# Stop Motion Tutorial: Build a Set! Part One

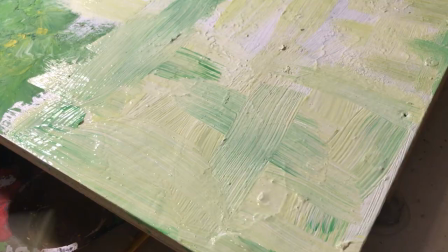4:06 You'll get an interesting gradiated look by painting additional shades and colors into the main color wet into wet, blending as you go.
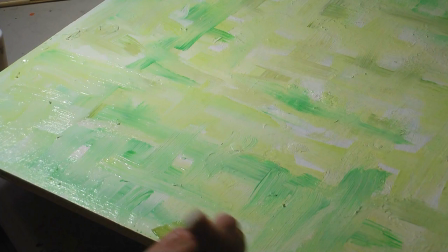4:14 This softens the edges and suggests shadows and worn areas.
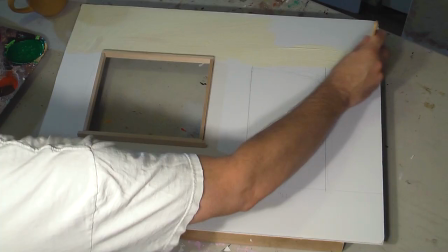4:18 The base color for these walls is light yellow, but once again, there are secondary colors I'm going to blend into it as I go.
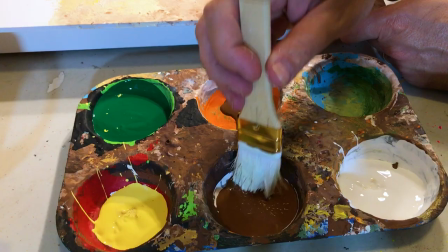4:25 You have to work fast, doing one section at a time before it dries.
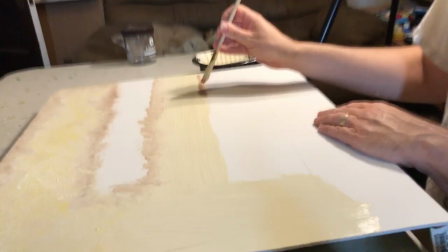4:29 Blotching the brush gets a sort of textured stucco look to it, going darker on the edges and around where the cabinets will go in order to get that shadow look.
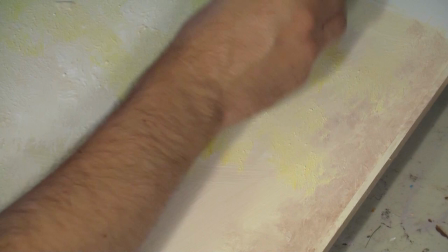4:37 Your set may call for a different look, but I urge you to try this blending technique even just in the corners rather than just going for a solid color.
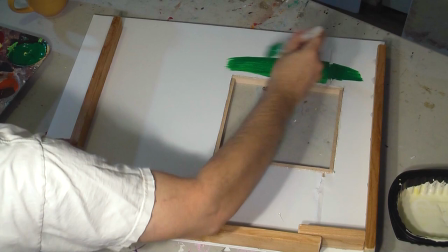4:45 Now here's something really important. Paint the back of the foam board. If you only paint one side, it warps the board.
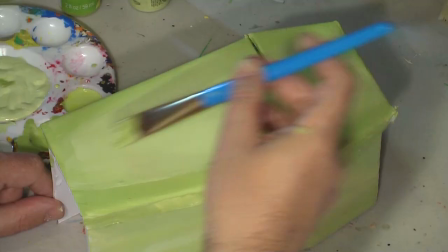4:51 Painting both sides balances out the effect. Just use some old paint or some color you don't need anymore.
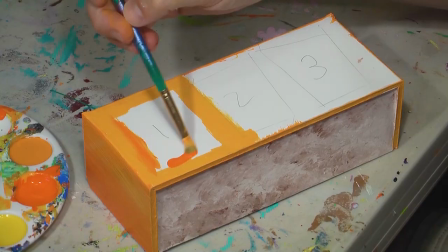4:57 Appliances are also painted wet on wet to add some shading, but they get straight strokes for contrast,
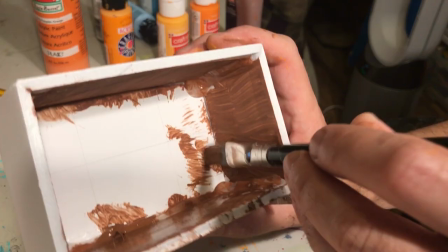5:03 and the cabinets are darker around where the doors will go to show shadows. And just like walls, paint the inside.
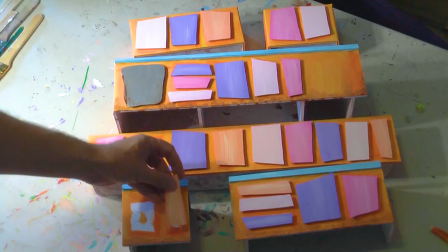5:09 I'm going for whimsical, so I'm painting the cabinet doors different colors. Your set may not have anything like this, but give some thought to the ways you can make the color scheme creative.
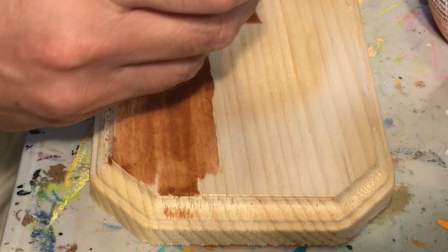5:18 If you have wooden set pieces like a table and you're going for a realistic look,
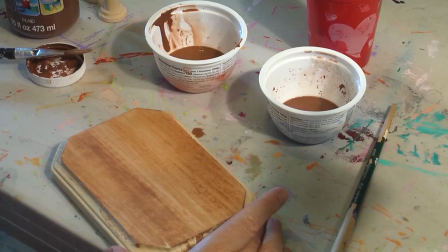5:23 you can bring out the wood texture by diluting brown paint, brushing it on, and wiping off the excess,
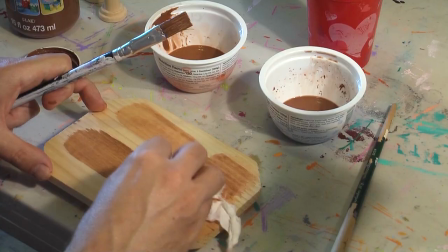5:28 like staining. Experiment on the back to work out the shade and delusion, as you only have one shot at this, but it's a nice variation from painting a solid color.
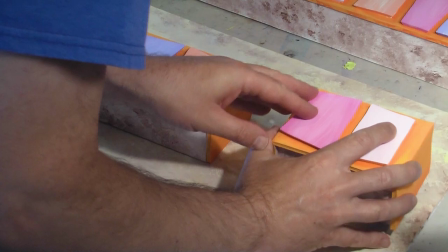5:37 With everything painted, assemble it all again and have a look. You can hot glue parts to the wall, but keep things loose so you can move things as shots require.
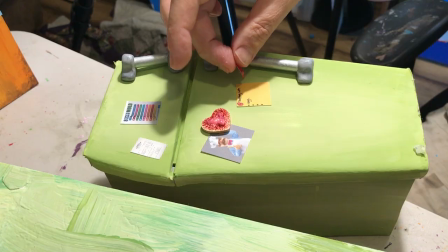5:45 Well, we've got the basic structure and paint job, but the beauty is in the details, which we'll get into in Part 2. you.
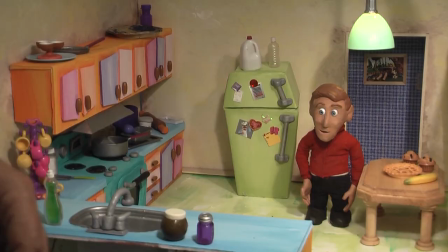5:51 Thanks for watching.